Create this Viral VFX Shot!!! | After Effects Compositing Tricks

The reason I waited was because I didn't know exactly what the timing was going to be of my hand coming out and flicking me. And I kind of wanted the option to have that flick be delayed by a second or two, or it could happen instantly. And by standing there and trying to be relatively still, I figured as soon as the flick hits me, I'm going to move instantly. So I can just cut to the shot of me being hit. So as long as I'm relatively in the same position, it's going to work.
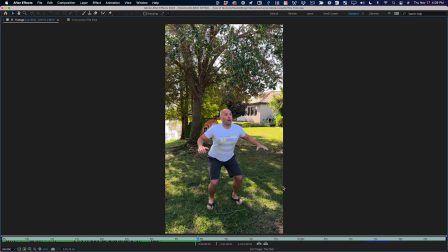Now, my daughter actually complimented me on my extension here. Look at this. Right? I moved pretty good for a 41-year-old. And what I was thinking about was I knew I was going to rotoscope a few frames of myself, and I needed something that would look kind of ridiculous,
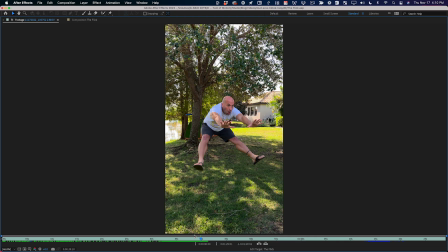like this or this, and that I'd be able to position and scale through the scene back into the tree. And I gotta say, I'm pretty happy with how that pose turned out. After that, you can see I went and I collected a pile of leaves. I live in Florida, so we don't actually have fall, but there were some leaves on the ground, so it worked out.
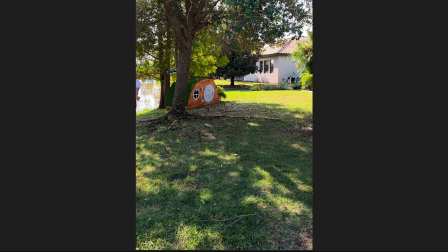And I had the idea of having maybe some leaves kind of pop out of the tree when I hit it. I just thought that might be a nice little impact, and so I literally just threw them up in the air by the tree. And at this point, I wasn't even sure how I was gonna use them. I just thought, oh, this might be cool. And when you're gathering material like this, when you're shooting a shot, I think it's always better to have more footage and not use it than to wish you had that footage later.
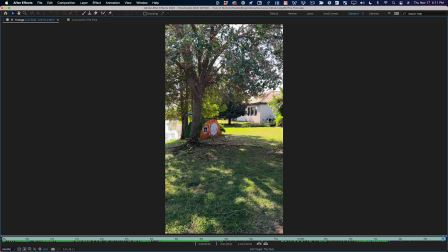So don't be afraid to shoot a lot when you're doing stuff like this. And that is the end of this clip. Now let's look at this one. So this is just a clip of me throwing dirt against the tree. And this was the same idea as the leaves. I grabbed some dirt and mulch and I tried to stand out of the way. I was really trying to get out of the line of sight from the camera to the tree. I didn't want to block the tree. I wanted it to feel like there was like a burst of bark or something when I hit the tree. So I just tried to throw it against the tree without having my hand cross the tree, because then I'd have to rotoscope it and replace it.
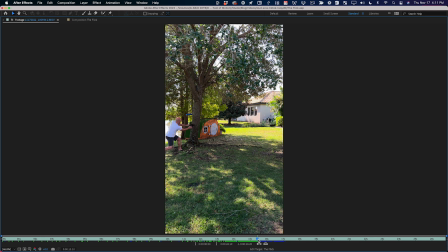So then I threw this pile of mulch, and you can see that my hand did actually touch the tree a little bit. So I sort of failed in my attempt to avoid doing that. In the end, it's gonna be just fine because my body is gonna be blocking that part of the shot anyway. But it does have this nice effect. If we zoom in, you can see it even better.
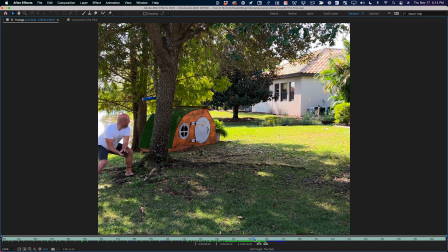It is kind of a nice little burst of just detail, something happening when I hit the tree.
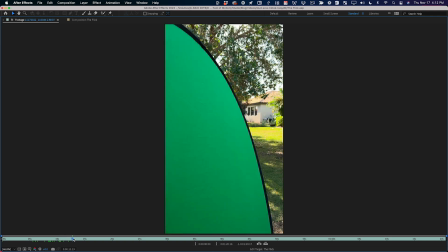Finally, I was holding my pop-up green screen in my left hand, and then with my right hand trying to line up my flicking hand.
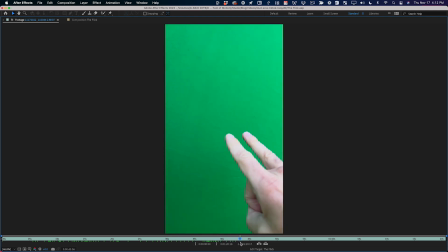And I did a whole bunch of different takes here. I did different speeds and tried to tilt my hand different ways to find just the right angle.
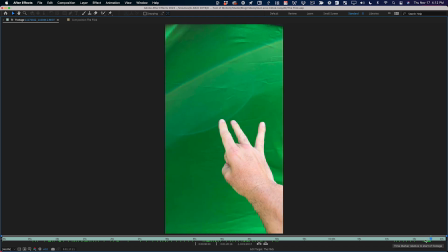And in the end, I sort of ended up with something like this. Now you can see this is a pretty bad green screen right here. It's really wrinkly. I didn't steam it or do anything like that. The lighting's pretty uneven because I was kind of in the shade, but it was moving. The angle was changing. You're gonna see that there's some tricks you can use and make it okay, even though the green screen isn't like the perfect scenario. So don't be afraid to try this stuff. Even if you have a green piece of cardboard, you can make this work. Now, before we get into this, I want to say that it's really, really helpful to practice this kind of stuff. So if you would like to practice or follow along, you can download this footage for free at schoolofmotion.com. The link is in the description, or go out and shoot this yourself. It's really a lot of fun, takes about 5 minutes, and then you can impress your friends.
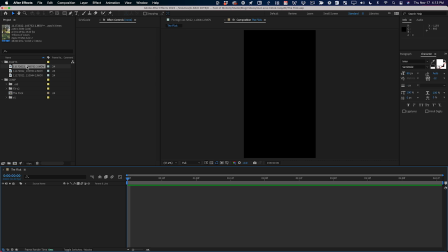All right, so now that's our footage. Let's start assembling this thing. The first thing I want to do is lay down the background plate.
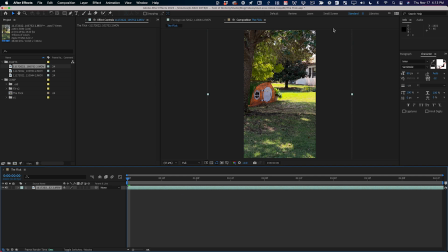So I'm going to grab this first clip, bring it into my timeline, and this is a 4K clip, but this is a 1080 by 1920 scene.
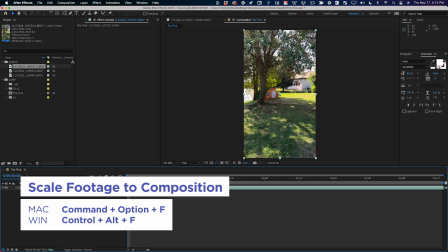So I'm going to hit Command Option F to scale my shot to the comp. And the reason I shot it in 4K is because I figured A, it would make the keying and the roto a little bit easier to have more detail, but also I thought that might be nice because then I can kind of reposition the shot without losing detail.
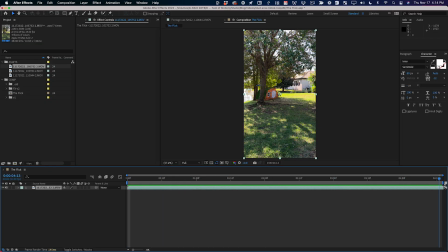So all we need here is just a nice clean part of the shot to use as the background plate, and we've got it.
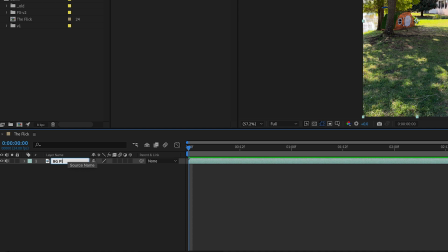So this is done. I'm just gonna label this BG plate. Now I'm gonna duplicate this and I'm gonna call this Joey Run. And now let me just give this another color, make this a little bit easier to see. I'm gonna turn the sound off and I'm gonna double click this.
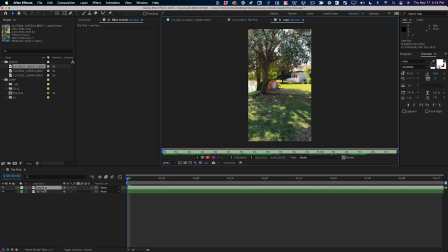So when you double click a layer in the timeline like this, it opens up the layer viewer.